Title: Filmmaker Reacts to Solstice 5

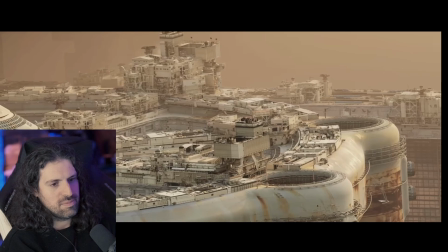(12:27) In between worlds, in between times.
Incredible lighting.
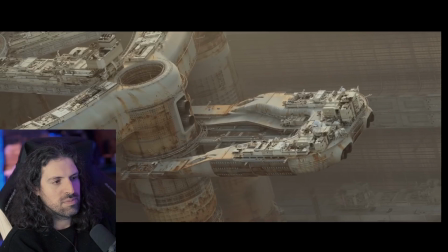(12:35) It's tragic to realize that
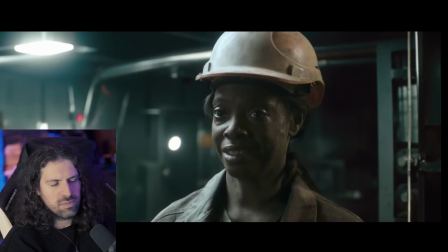(12:39) the only thing that matches the enormity of this situation is its failure.
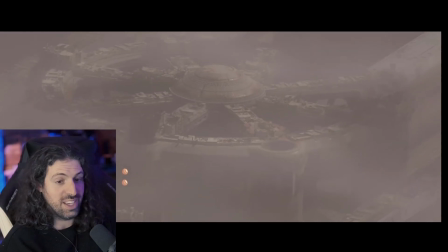(12:47)
Shinra in space, yeah, that's a really good comparison, right?
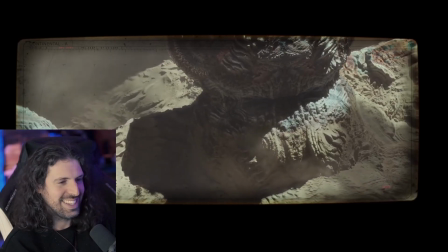(12:52)
This is so well done, man. That explosion was creepy too. Surprising.
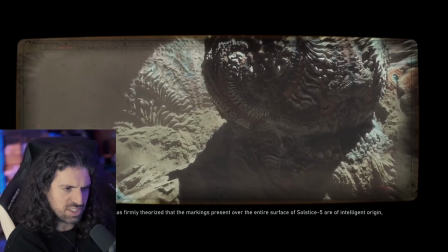(12:57) Scientific community has firmly theorized that the markings present over the entire surface of Solstice 5 are of intelligent origin.
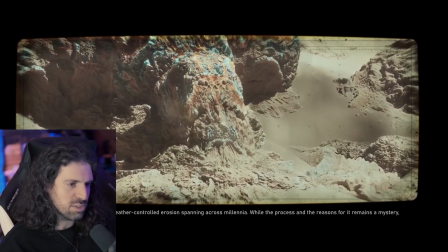(13:07) Crafted through a principle of weather-controlled erosion spanning across millennia, while the process and the reasons for it remain a mystery.
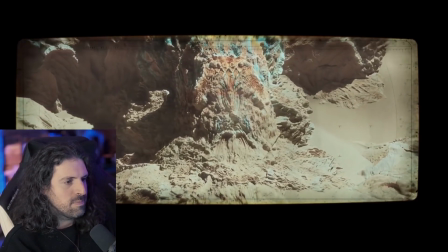(13:14)
Oh boy. I like this, like, documentary footage.
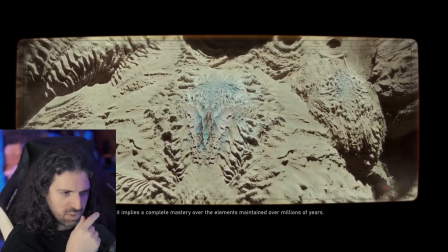(13:20) It implies a complete mastery over the elements maintained over millions of years.
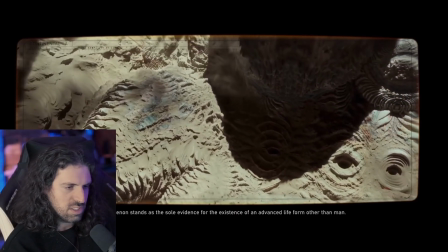(13:26) The phenomenon stands as a source of evidence for the existence of an advanced life form other than man.
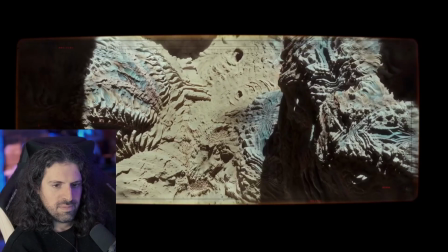(13:34)
Ay, ay, ay. Gimme. Oxidization, yeah.
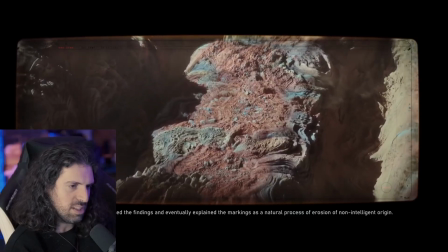(13:39) The Continental Alliance dismissed the findings and eventually explained the markings as a natural process of erosion of non-intelligent origin.
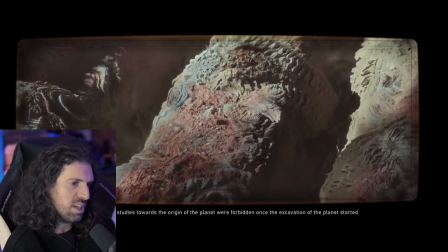(13:47) Further scientific studies toward the origin of the planet were forbidden once the excavation of the planet started.
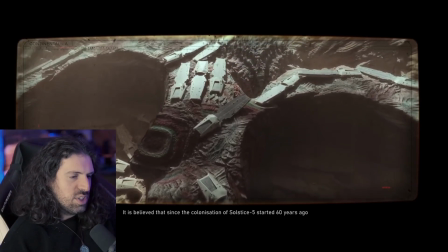(13:55) It is believed that since the colonization of Solstice 5 started 60 years ago,
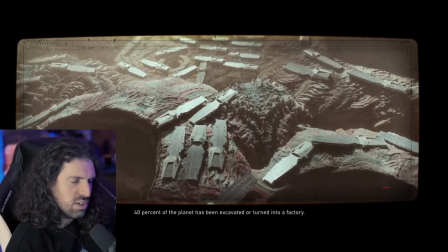(14:00) 40% of the planet has been excavated or turned into a factory.
Disturbing.
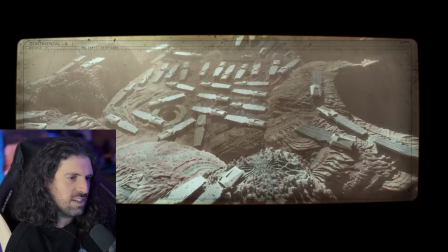(14:06) The number grows each passing second. Testimony to our resilient nature in the face of the Unsettling.
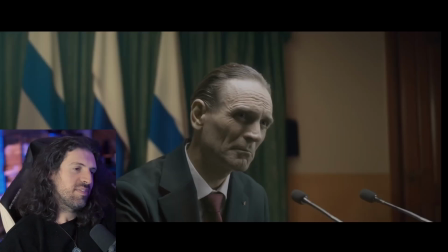(14:13)
Deeply unsettling.
Should we not stand proud?
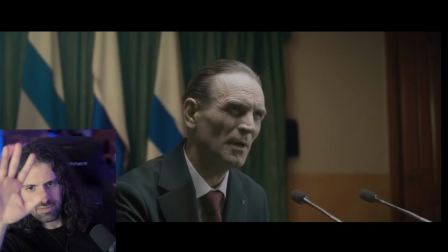(14:21) Should we not?
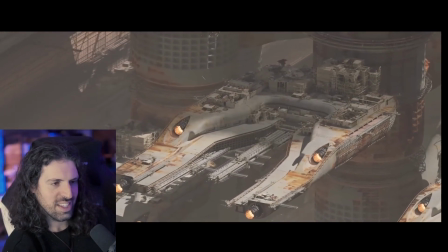(14:25)
I just love the scale of this. It's like incomprehensible until you zoom in and see, like, that's a crane, a super massive crane.
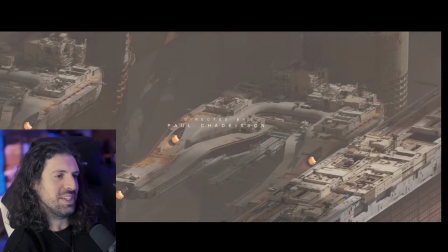(14:34)
Oh man, shout out to Paul. Incredible work on this.
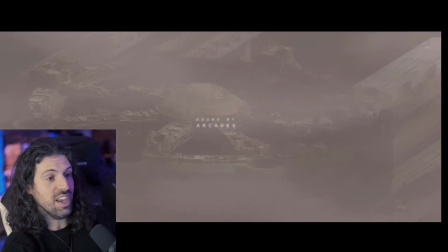(14:40)
Yeah, that's the perfect example. You see this gargantuan ship that's like bigger than anything we have on our planet,
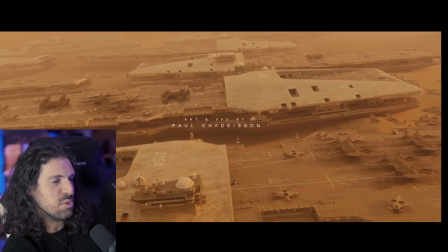(14:48)
and then they raise up the shot and zoom out, and it's like, oh, it's a tiny part of this ship.
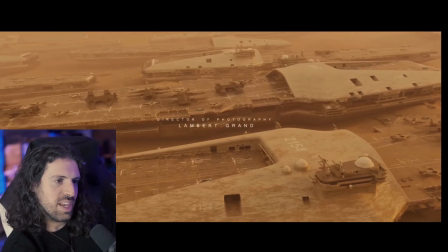(14:54)
I love it. And just endless creation of assets
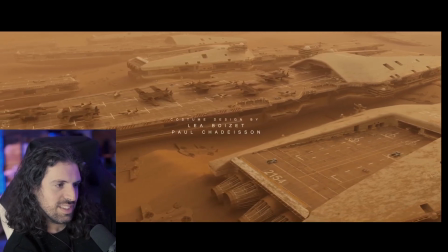(14:59)
that are eventually useless and just take over everything that's natural.
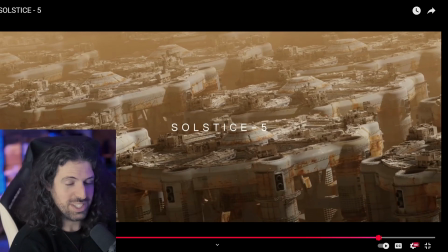(15:07)
Yeah, that shot. And then this is it, right? This is just what I described. It's the supermassive, like, unfathomable scale of space and planets and everything, where it's like, okay, one of these factories is just, yeah, incomprehensible in size, and then there's 1, 2, 3.
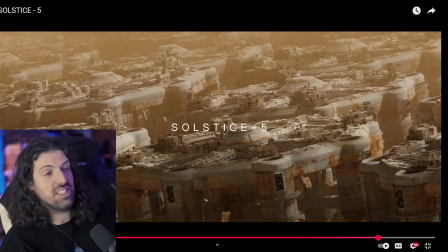(15:24)
There's so many on screen you can barely count them, and they kind of just blend together because they used an extremely long lens here, really cleverly. Just compress them all together into this mush, this visual sea
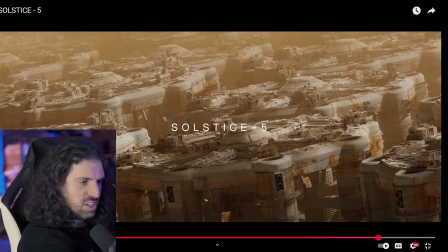(15:39)
of, you know, endless machinery.
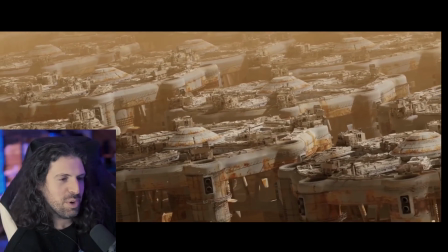(15:45)
And yeah, what a powerful visual statement.
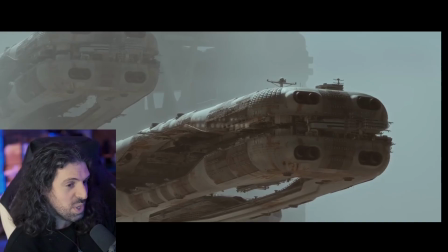(15:50)
It's beyond human scale, but humans created it, and now it's beyond humanity, right?
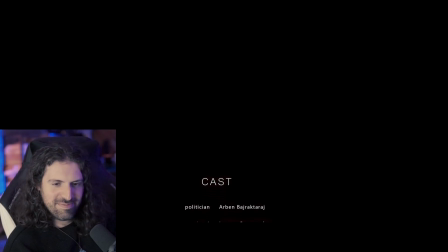(15:59)
Yeah, that's terrifying. You thought it was Grand Moff Tarkin? Yeah, I believe that. That was so cool, man. Shout out to the team, shout out to the cast. Let this play so you can get your credits here. Solstice 5 got a sequel as well called Solstice 5 Forgotten Archives.
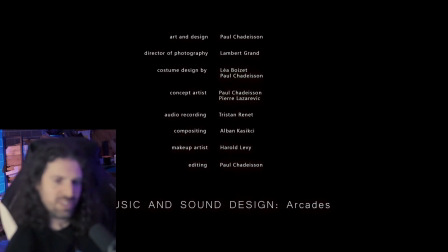(16:18)
That's so fun. I gotta check that one out, Alejandro. Machines building machines. How perverse. That one dude looked like Peter Cushing. Yeah, he kind of did, actually. That was crazy and horrifying. Yeah, really good. Tell us you'll see Wall-E soon. I'd love to.